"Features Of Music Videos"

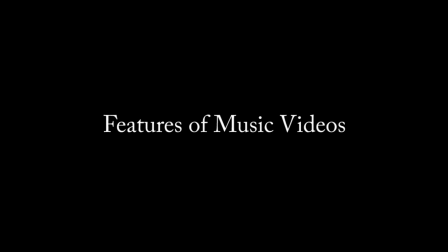Features of music videos. From my research into rock music videos, I found that there's typically a link between the lyrics and the visuals on screen.
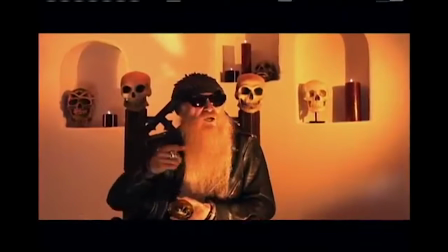An example of this is Nickelback's music video for Rockstar,
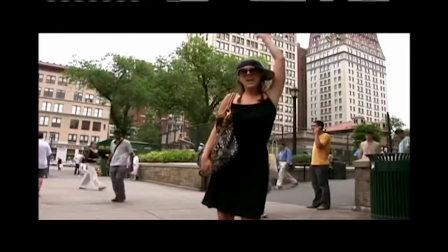in which the characters are singing to the lyrics and reenacting them.
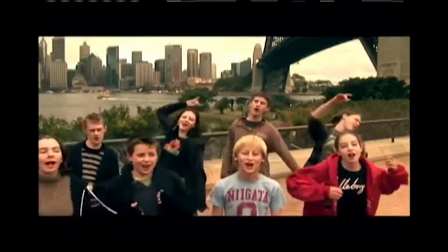An example of this is where they're like pretending to actually have rock guitars and pretending that they're in the scene. Despite finding this, I also found, however, that some of the lyrics in some rock music videos contradict the visuals, and the narrative takes on a separate path. They do this so that it creates a contrast and it makes it a lot more interesting. From my research, I also found that the visuals hold no narrative and simply display the artist performing.
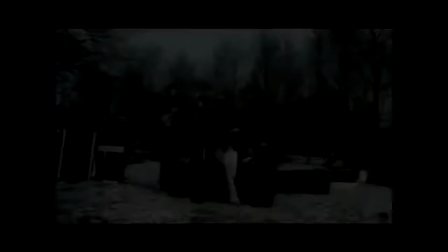An example of this is Queen's "We Will Rock You."
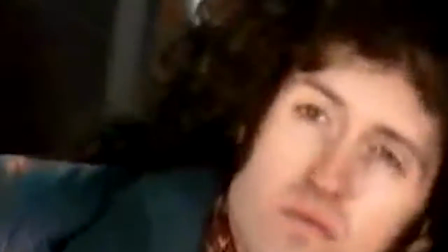As opposed to having like the narrative running alongside the visuals, in Queen's "We Will Rock You," it's literally just like long shots,
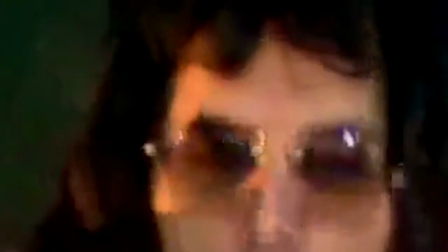close-ups, mid-shots of the performers. Another element I found in rock music videos is they're often cut in time with the music. This is so the video flows effectively. And it can also be seen in music videos like "Walks Like Rihanna" by The Wanted, in which the strobe lights are cut to match the chorus.
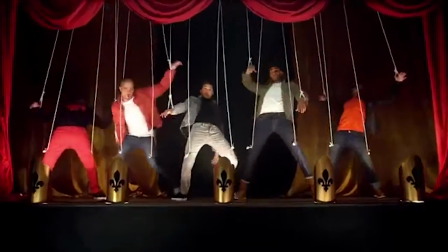This isn't a rock music video, but I still found it relevant to music videos. Music videos also tend to follow a certain genre. This could include like a stadium performance, a narrative, or different locations. An example of this is Bon Jovi's "Living on a Prayer," and it has the narrative of a studio performance. Rock music videos also tend to follow a certain genre for their song music genre, so like rock music videos are often quite like aggressive and have dark dramatic colours in them, whereas pop's a lot more upbeat. The artist is often featured in the music video and is often wearing some form of costume that will be associated with the video. I found that with rock music videos, they particularly wear things like dark clothing to fit in the conventions of the genre.
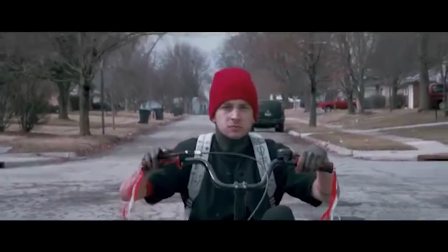There is also usually an interesting location, such as an abandoned house or a street, depending on whether it's a performance or narrative genre.
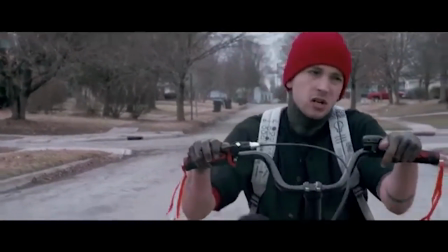An example of this is "Stressed Out" by 21 Pilots,
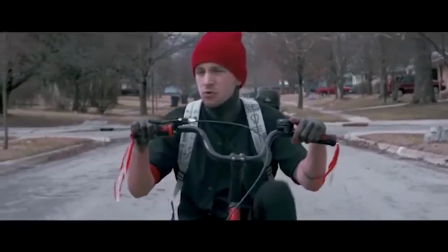in which they're basically sitting on a street having a conversation as opposed to being in like
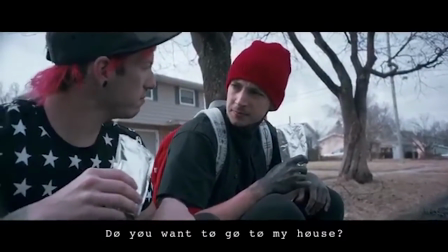a typical arena or stadium or a typical narrative location. I found that there are certain camera shots associated with rock music videos, and these include close-ups and long shots.
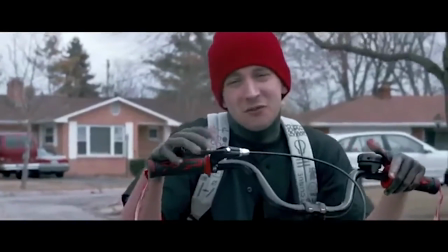The close-ups allow you to read the artist's facial expressions, therefore connecting with them at a more emotional level.
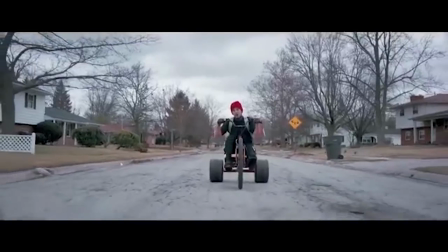As well as this, they use the long shots so that you can see all that's going on in the scene and all the artists at one time. There are also many references in music videos to voyeurism, in which females become sexualised and are often shown in clips of nudity. I found this to be more common in pop music videos, however it does sometimes occur in rock music videos as well. And this basically links to like the male gaze theory. So basically the main conventions of music videos include an intriguing setting, bold costumes, a performance, a narrative, and certain camera shots associated with the genre.